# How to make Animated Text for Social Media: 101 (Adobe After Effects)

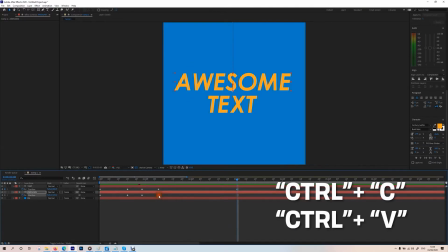(4:12)
So we'll just copy each of these frames across again, so that's just telling it to hold that position,
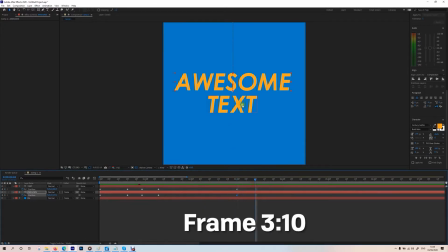(4:18)
and then we will have it around 3 seconds drop off the screen again. So just move that down. I'm using my arrow keys, you can use the mouse as well, it doesn't really matter. And now we can see that drops off after a while. So drops in, bounces, have a bit of a hold so people can read it, drop off.
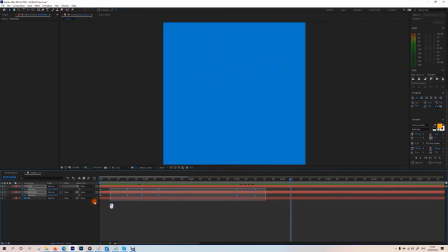(4:37)
So now what we're going to do here, which is something that does make probably the biggest difference to animation, is change the spacing between the frames. And that's how quickly it will move, not how quickly it will move between the frames, but how the speed is spread out across. So we're going to select all our frames, press F9 on your keyboard, and you can see that changes it to this diamond shape.
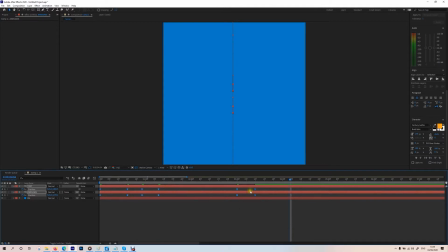(4:58)
And that's called an easy ease in After Effects. So we can see now, rather than be one linear speed across, it actually slows in and out of each movement. It looks better, but it doesn't look quite like something would if it was dropping down. That's not how gravity works.
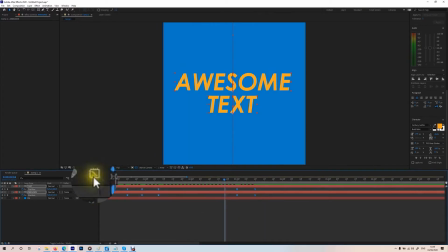(5:15)
So we're going to select all of our frames again. We're going to click this button here called Graph Editor.
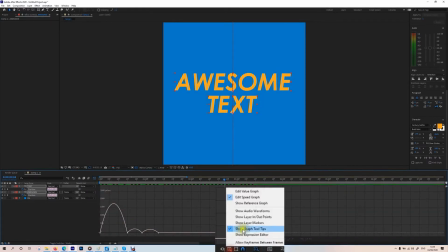(5:20)
Click that there and it will show us this. You want to make sure you're on speed graph, not value graph, speed graph.
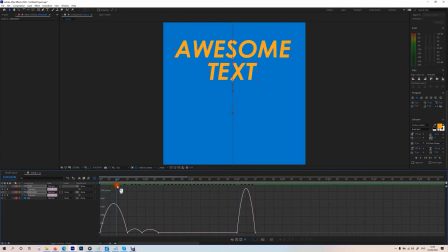(5:28)
And then you can see here this actually plots the speed over time. So this can be a little bit confusing to new users, but essentially what you want to do is grab this handle here, drag it in that way, then grab this one, and grab it in that way. So you've got this kind of steady slope going to a sharp drop.
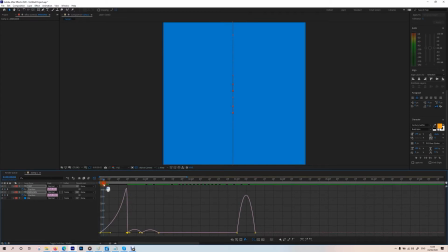(5:46)
And what that tells the program is that we want the speed to steadily increase and then stop very suddenly as if it's just hit the ground. Then as it bounces up, we want that to have this kind of shape to it.
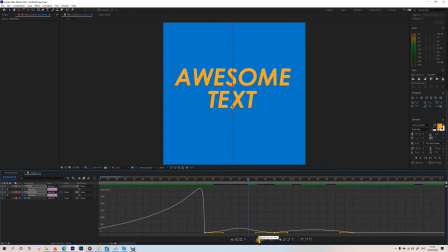(6:02)
I'll just zoom in slightly there. If you hit this button here, it will focus on the frames you've got selected. So we want to actually push that one in from both sides as it bounces up, and then this one we want it to drop back down to the ground, so a similar shape to the first one, but obviously quite a lot smaller.
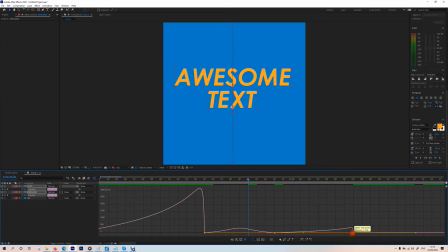(6:22)
Drag that in a little bit more. So you should have something that looks like that. And then if we watch that, you can see there it looks more like it's hitting a hard surface and bouncing off of it.
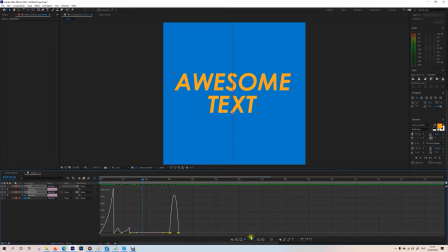(6:34)
So if we zoom out, we do then need to do the same thing to these ones here. So if you select these, click that focus button there, it will drag it into these. And now because it's dropping away, we want it to just slowly pick up speed as it drops. So we want to have the same shape as it did when it dropped in the first time.
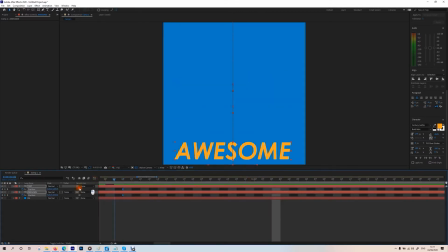(6:52)
It drops off. So here's what we've got so far. You can use this to zoom out there. So it'll put you very zoomed in when you're looking at the graph editor. Drops, bounces, holds, drops away with some nice acceleration.
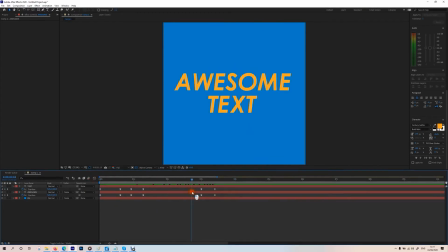(7:06)
Then what we're going to do to kind of add a little bit more dynamic effect to it is grab our awesome text on the top, on the bottom of the layer, and just drag this so it's actually offset by a couple of frames behind it.
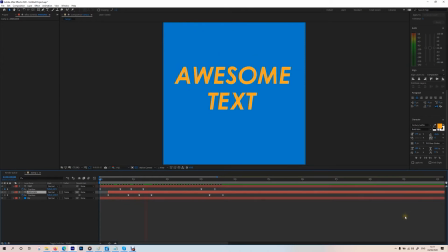(7:21)
So then when you play it, it looks like that, and it looks like it's bouncing off the other one. That looks pretty good if you ask me. And then it drops off as well, so that looks like the text word is holding up the awesome word and it drops behind, and it's a little bit cartoony in its timing.
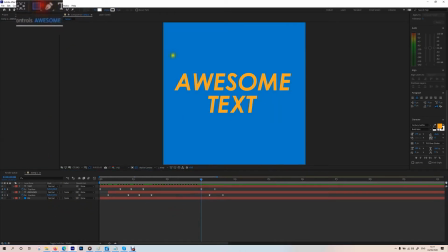(7:40)
So what we're going to do next is we're going to add some nifty lines onto the top. So if you grab your rectangle tool, drag it out. This can be any colour you want, but I've just chosen a nice white. And you can see again, it puts the anchor point down here, which isn't what we want it. So with the shape selected, we're going to press Ctrl, Alt, Home, and that snaps it into the middle.
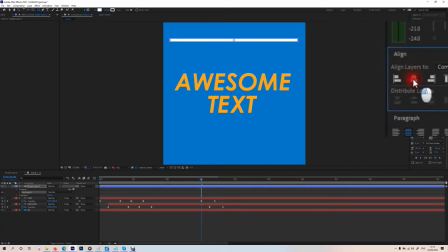(7:59)
And then we're going to use the Align again to make sure it's centered. So we want to go to the frame where the word awesome goes through it, just the one after, so there. And then with the layer selected, if you press S on your keyboard, it'll bring up scale, and we're going to key it right there.